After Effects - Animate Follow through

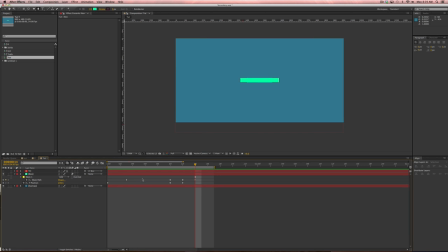512s
Now, with secondary animation, generally, keyframes shouldn't line up like this because secondary animation generally happens a little bit after the primary animation, okay? So I'm just going to take these keyframes and I'm going to slide them forward in time, 2 frames.
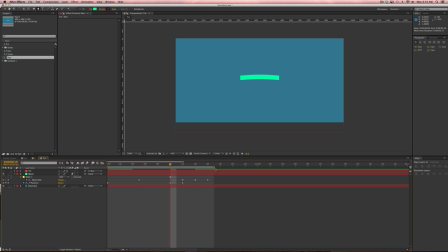532s
All right, and let's see what that looks like. And you can see now it feels a little bit more jiggly, you know, and it kind of is a little more cartoony. And the bigger a delay between the primary and secondary animation, the cartoonier it feels.
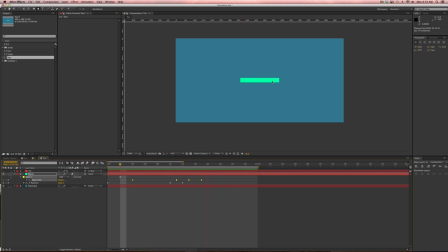550s
So I just moved everything back 1 frame. All right, and now it's starting to feel a little bit better. Okay, and I could nitpick this. I would kind of want this. I would want it to come back down a little bit further here, but you get the idea. That's actually working pretty well.
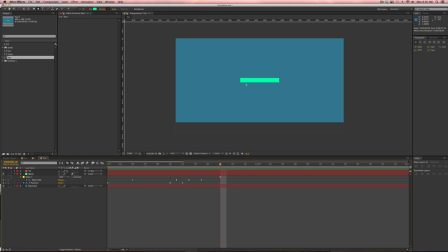566s
All right, so then the next part of the animation is this long, thin rectangle sucks in and becomes a square. And as it does that, the sides of it kind of pucker in and blow it out and do interesting things like that.
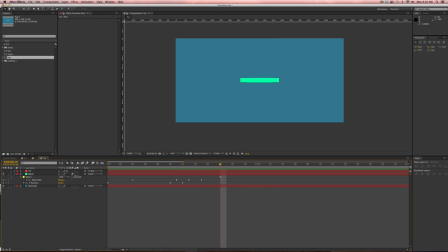581s
So let's move forward 3 frames, and then let's look at the scale. All right, so we're going to put a keyframe on scale, and let's go forward 8 frames. So I'm going to jump forward 10,
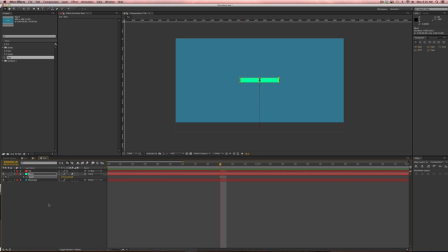594s
and I'm holding, basically the way I'm doing that, if you guys don't know, hold shift, hit page down, goes 10 frames forward, and then back 2 frames, page up twice. So first I want this to turn into a vertical rectangle.
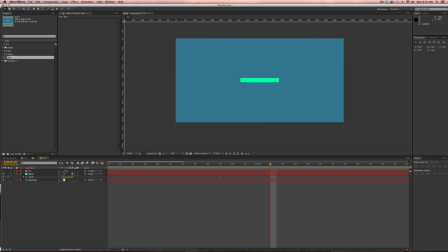613s
So right now the scale is 175 on X, 20 on Y. I'm going to just reverse those. 20 on X, 175 on Y. All right. Let's easy ease those and let's just see what that looks like. All right, so on its own, it looks like that. Okay. I want to mess with the curves a little bit.
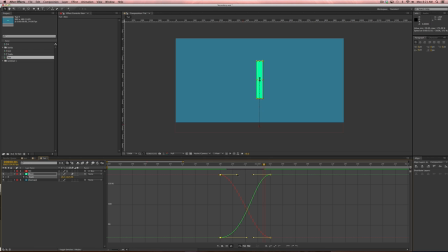632s
I want them to be a little bit more exaggerated. So I'm going to pull these handles out. Okay, so we've got the beginning of something kind of interesting here.
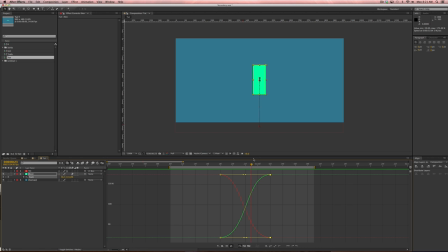647s
Okay, now as this shape is coming in, I want that same secondary animation to happen. Okay, so what we need to do is adjust the mask again. So let's open up the mask keyframes, and you do that by pushing M. Brings up your mask path.
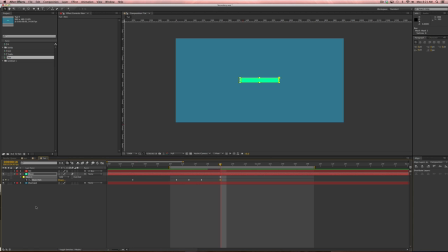665s
So let's put a keyframe here. Let's hit U so we can see all of our keyframes. And when we get to the end here, the mask is going to go back to normal. So let's put a keyframe there. In the middle, so you got to kind of think about what's actually happening.
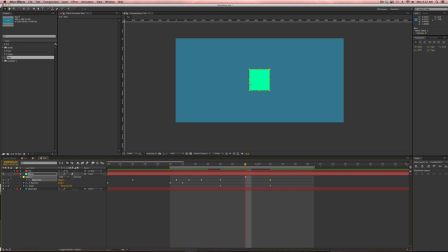683s
So if this thing is sucking in, this side and this side are flying inward very quickly. So these points here are going to lag behind a little bit. Kind of like that. And because we have already pulled these Bezier points out, over here,
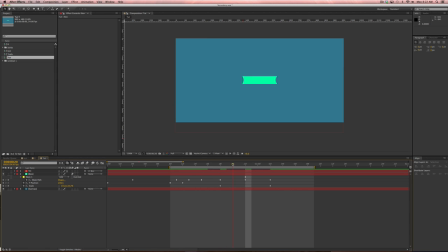701s
you can see that it actually already looks like a nice curve. So as it sucks in, and then it finishes. And so we want it to kind of overshoot a little bit. So let's see here. Let's just preview this and see what it looks like.
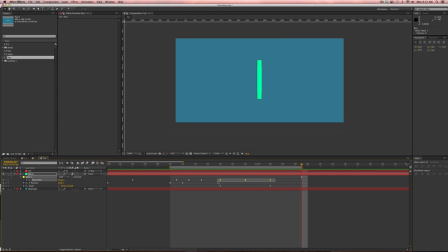720s
And as I said before, the secondary animation, which is this mask path, should be offset maybe 1 frame. Okay, so now if we were going to overshoot the secondary animation,
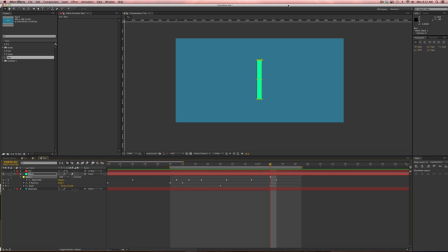737s
we could fake that by animating. We can animate this point and this point in a little bit.
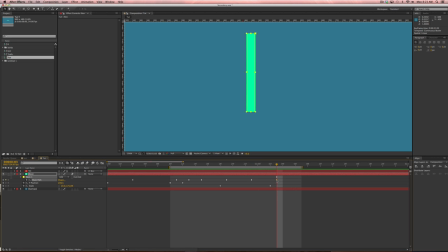745s
So why don't we do that? Why don't we why don't we take this keyframe here, scoot it down a little ways.